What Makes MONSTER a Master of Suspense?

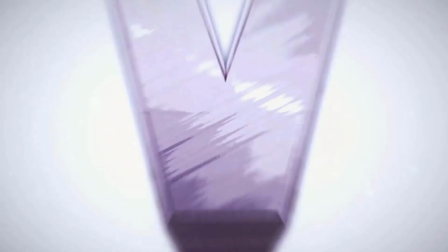[0:10]
Monster is something really special. Let's talk about it.
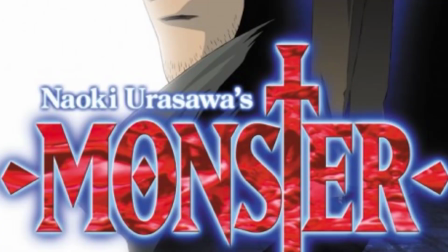[0:17]
Before understanding anything else, we should probably ask the question, what is Monster?
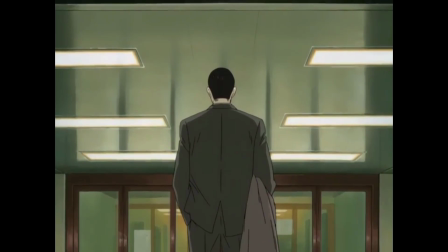[0:23]
If you're already familiar with it, that's awesome. If you have no idea what I'm talking about, that makes sense, considering this isn't one of the most well-known names out there.
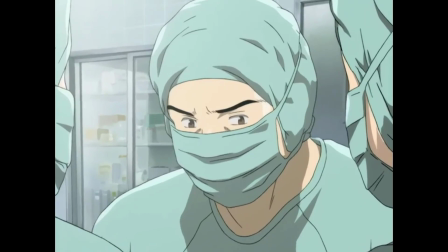[0:30]
Monster is a Japanese animated series that aired in the mid-2000s. It follows Dr. Tenma, a neurosurgeon tracking down a serial killer and facing obstacles at every turn.
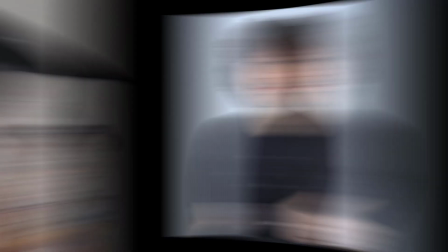[0:39]
It was adapted from a manga of the same name, created by legendary author Naoki Urasawa.
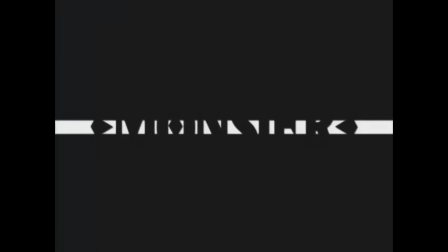[0:44]
He's known for a lot of incredible stories, but many look at Monster as one of his best works.
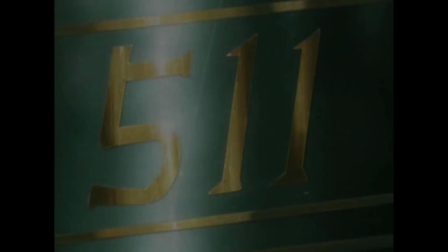[0:50]
This anime does the story justice in every way imaginable, keeping a viewer's attention for the suspenseful 74-episode run that aired on TV.
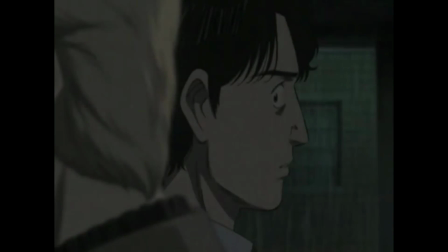[0:58]
Now listen, there's a lot I can say about this show. Too much, in fact.
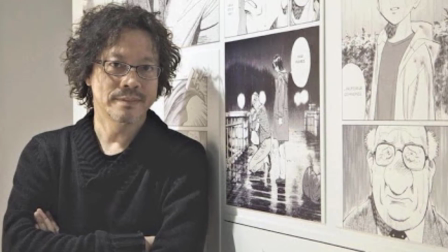[1:03]
So instead of just sitting here and going on and on about what makes Monster an incredible series, let's focus in on one of the key elements that Urasawa is best known for.
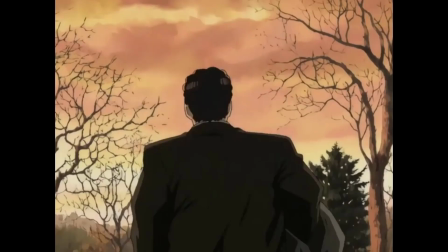[1:11]
Suspense. This is unlike anything you've watched before, in that you genuinely feel unsettled about the entire world.
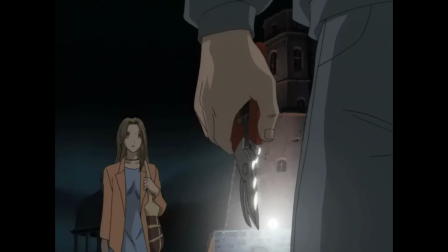[1:18]
Nothing and no one is safe.
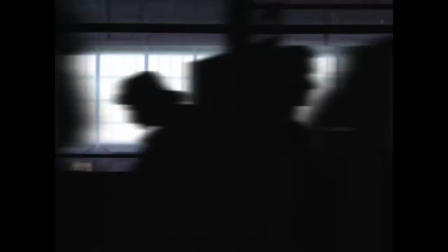[1:20]
Things can go wrong at any time, and honestly, suspense is one of the most important factors escalating Monster up towards a masterpiece.
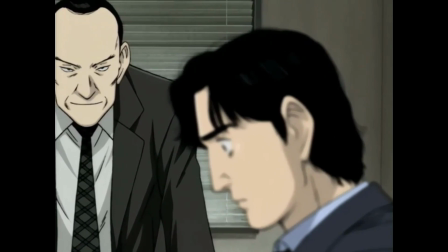[1:28]
While watching the episodes, there's generally a pattern in where the suspense actually comes from.
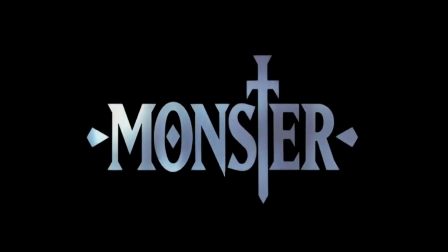[1:32]
Creating tension in the environment and constantly keeping viewers guessing is not an easy task, but there's one word that just keeps it going and going.
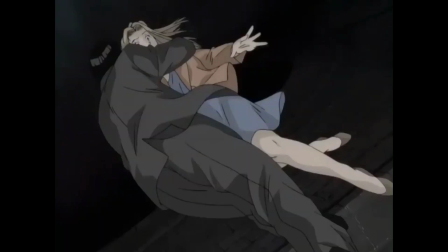[1:40]
Pursuit. At many points throughout Monster, the characters we watch are being followed.
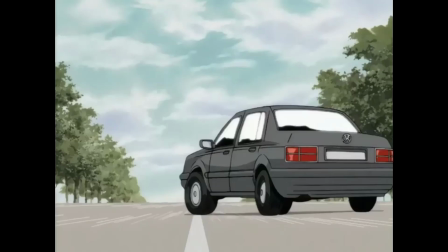[1:44]
They're always being tracked down by either another person we see, or some mysterious, unknown group of people.
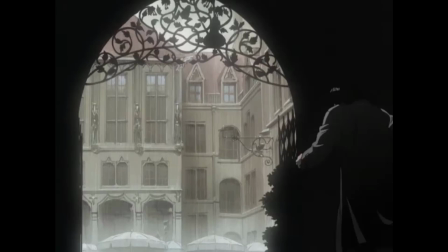[1:50]
Many characters are put in life or death situations, where quick thinking is the only way to escape.
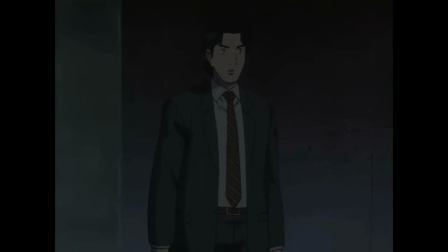[1:55]
But here's the thing, it's not all just action. Take for example one of the very first episodes that establishes the main villain of the series, Johan Liebert.
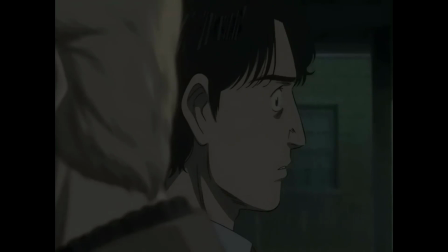[2:03]
Without spoiling much, he's written in a way that makes him feel human while still doing some really bad things.
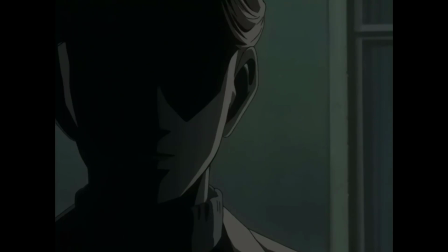[2:10]
During his introduction, he comes face to face with protagonist Dr. Tenma, pointing a gun at an innocent hospital patient.
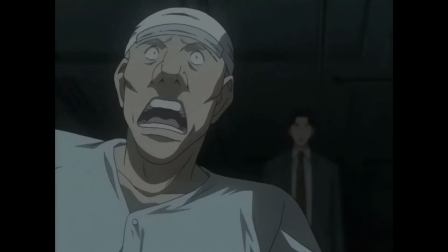[2:16] The truth is, if it weren't for you, I wouldn't be standing here right now. Stop it!
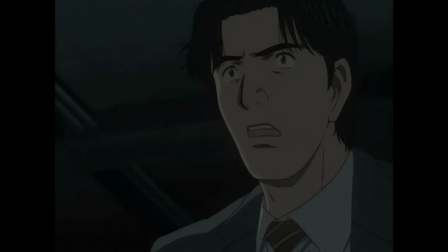[2:22] You can't just go around killing! Why not?
On the surface, this entire scene is just a conversation.
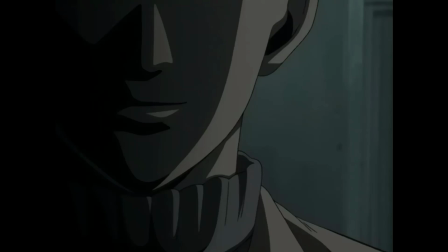[2:30]
In terms of action, there's really not much happening. However, questions are going through your head.
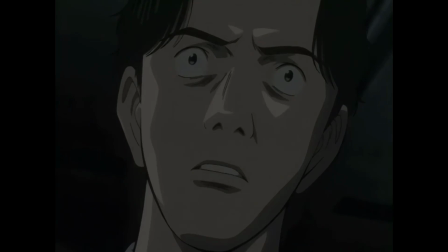[2:36]
Who even is this guy? What's his motive for pointing a gun at the poor man's head? Will he end up shooting the patient?
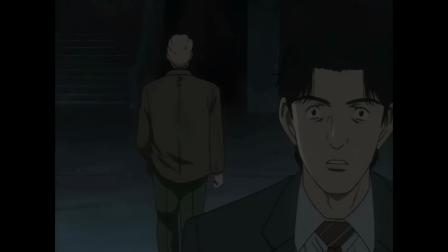[2:41]
Or will Tenma convince him not to? Things may feel slow at a glance, but this confrontation is way more than just two people talking to each other.
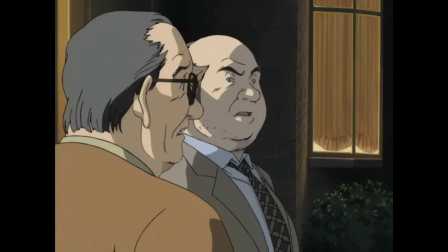[2:49]
It's facing off against the unknown, understanding that anything could happen, and no one's life is safe.
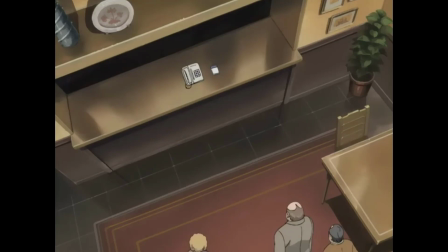[2:55]
Another early episode features some minor characters alone, without Dr. Tenma around to help them.
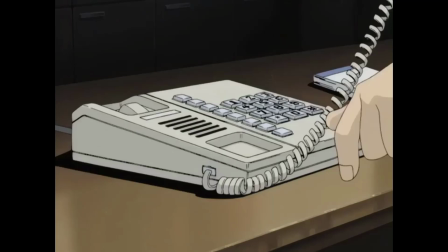[3:00]
The situation that led up to this made them assume they were completely safe from harm's way, but then, the phone lines are cut.
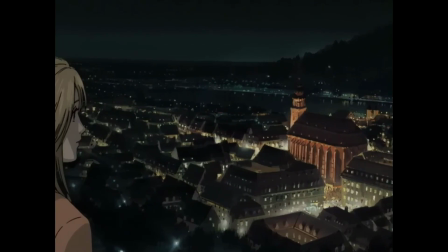[3:06]
Like before, the viewer starts asking questions. Who cut the phone lines, and how close are they?
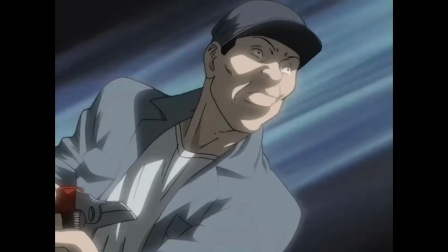[3:11]
We do not get an answer, at least right away, as the scene changes to another character in a new place.
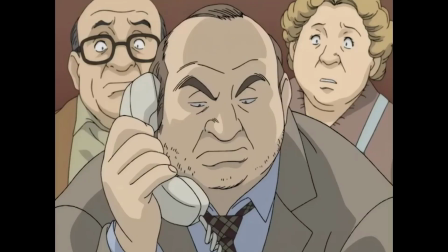[3:17]
Everyone is being tracked down. This kind of thing and monster ensures that you are always on the edge of your seat.
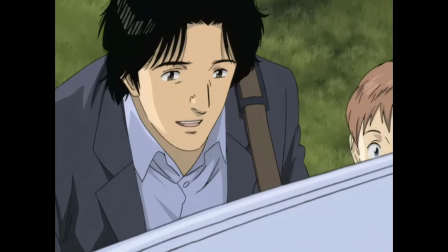[3:23]
Even during the seemingly calm episodes, the series doesn't want you to get comfortable.
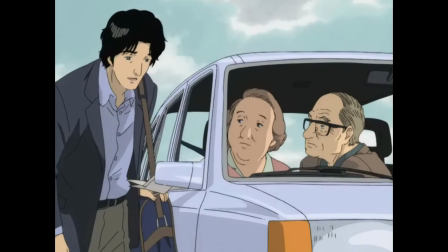[3:27]
At one point, Tenma and Dieter, a kid he saved on his journey, need to hitchhike to their next destination.
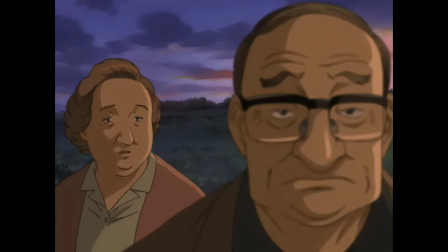[3:33]
Tenma is under suspicion of murder, and while the viewer knows he's innocent, not everyone else does.
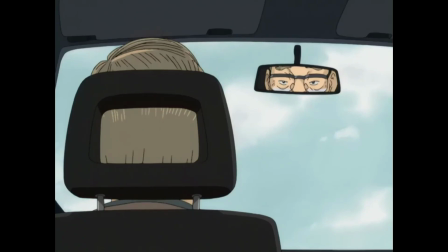[3:38]
Cops everywhere are trying to find him, his name and picture is everywhere around. When they accept a ride from two strangers, it might just lead to him getting caught.
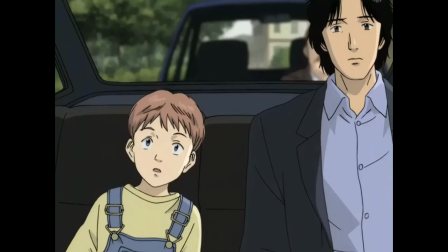[3:46]
Once again, on the surface, this is a simple scene. Our heroes just need to hitchhike from one place to another.
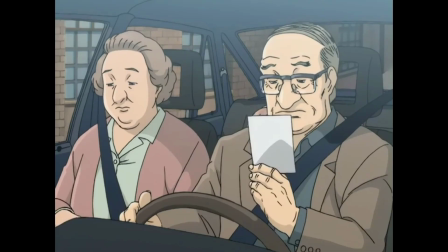[3:52]
Diving deeper into the episode, you have questions. Does this couple know that Tenma is wanted in a series of murders?
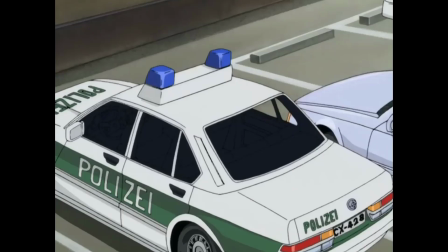[3:58]
If they do, will they decide to turn him in? Why do they stop at the police station?